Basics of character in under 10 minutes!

Some examples of triangle characters that don't fit the villain archetypes are Gojo Satoru
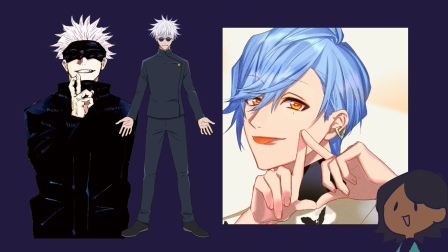from Jujutsu Kaisen and Misumi Ikagura from the A3 franchise.
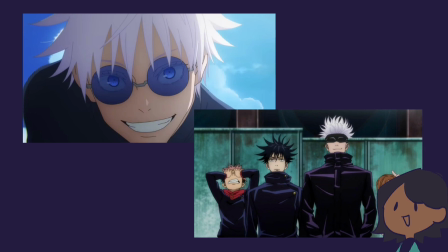Gojo's triangle-like appearance serves to show both his power but also hope, as he is one of the teacher characters for the students of the show, and is one of the stronger characters, so he is usually the one protecting others.
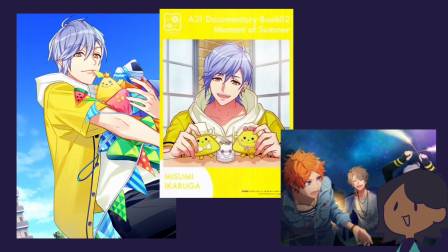Meanwhile, Misumi's triangles show his positivity. He loves triangles because his grandpa also loved triangles, and he wants to spread his positivity with his unit mates. Another thing I would like to note, Gojo's and Misumi's design both have their triangles pointing upward.
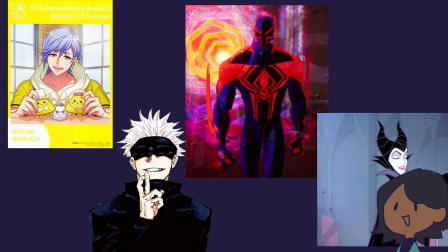Meanwhile, the villains, like Miguel and Maleficent, have theirs pointing downwards. This just goes to show how triangles facing different ways can give us a different impression on what the character is supposed to represent. Although these are the fundamentals, they can always be broken to subvert the audience expectations. Examples of these are Lotso Bear from Toy Story,
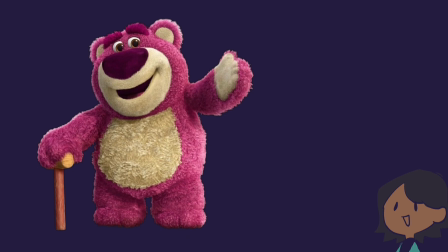who's a random character that we perceive as an innocent caretaker of toys until it's revealed later that he's actually the bad guy.
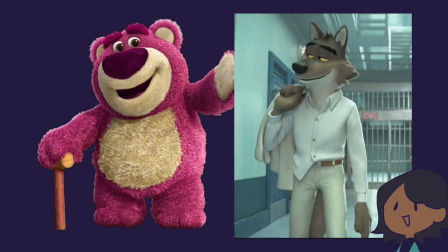And Mr. Wolf from The Bad Guys, who's a triangle character that ends up becoming a good guy by the end of the movie. Having shape language like this is very important if you want to tell a story that is both interesting and unique. If all you have are characters that just had the same body type, face structures, and pose, it wouldn't be able to tell a story just on visuals alone. It is very important to learn shape language if you want to design characters that will pop out to the viewers. Now I want to transition into application. I went ahead to redesign some characters from the Cookie Run franchise.
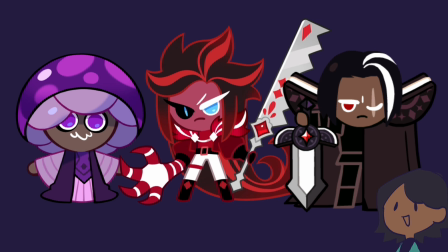Now, while not having bad character design, it is sometimes limited because each cookie uses the same base of a gingerbread man. I wanted to translate these designs into a mere human-like character. Now, my style isn't that simple, as making simple is harder than doing complex, so I imagine these designs being used in like a show more for teens than for children. To start off our lineup is Poison Mushroom Cookie.
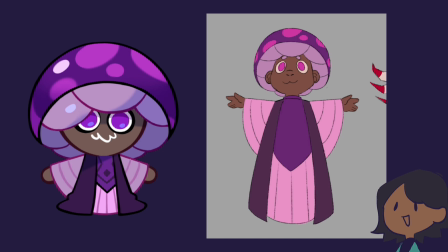He's one of the younger characters in the game who's part of the bad guys, but in reality he's not much of a threat to the protagonist of the game. That's why I used more random shapes for a design. His face, hat, and overall pose is a circle.
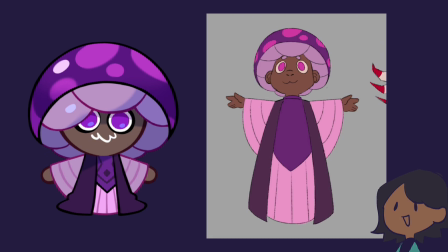Only in the clothes did I add straight and angled lines to show the audience that he's still one of the evil characters. Next character is Red Velvet Cookie, one of my personal favorites.
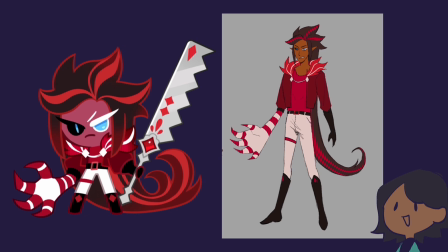In the story, he is shown to be this very intimidating guy, especially since he's part cake hound. Many of the cookies that meet him tend to fear him at first sight, although he does have a softer side towards his cake hound pets. To give off this scary personality, I decided to go with more triangles.
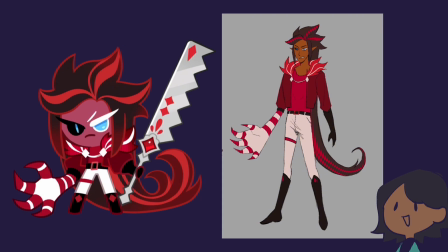His hair, ears, and even stance all go into points, all to show that he's probably someone you shouldn't mess with.
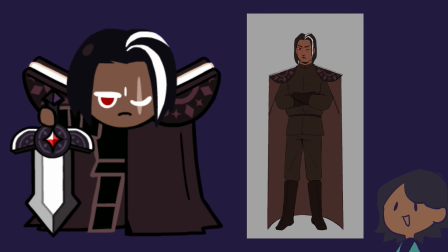Last character is Dark Chocolate Cookie. As I said before, he is a very stoic and stubborn character, a great contrast to his younger self, who is a more lively and prince-like character. Although, I guess being exiled by your own father can do a number on you.
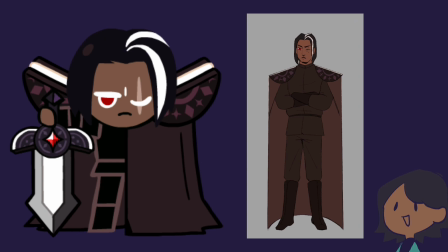Anyways, I decided to go with more square-like and bulky design with him. He is both intimidating and someone you should never mess with. His face and torsos are made out of square, and the added cake gives him the full, wide, and dark stance that will make other people fear him at first sight.
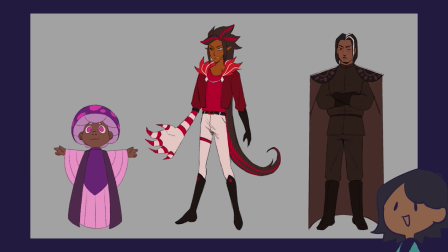In the end, this was a fun challenge to do, and it just goes to show how much shapes can affect your character.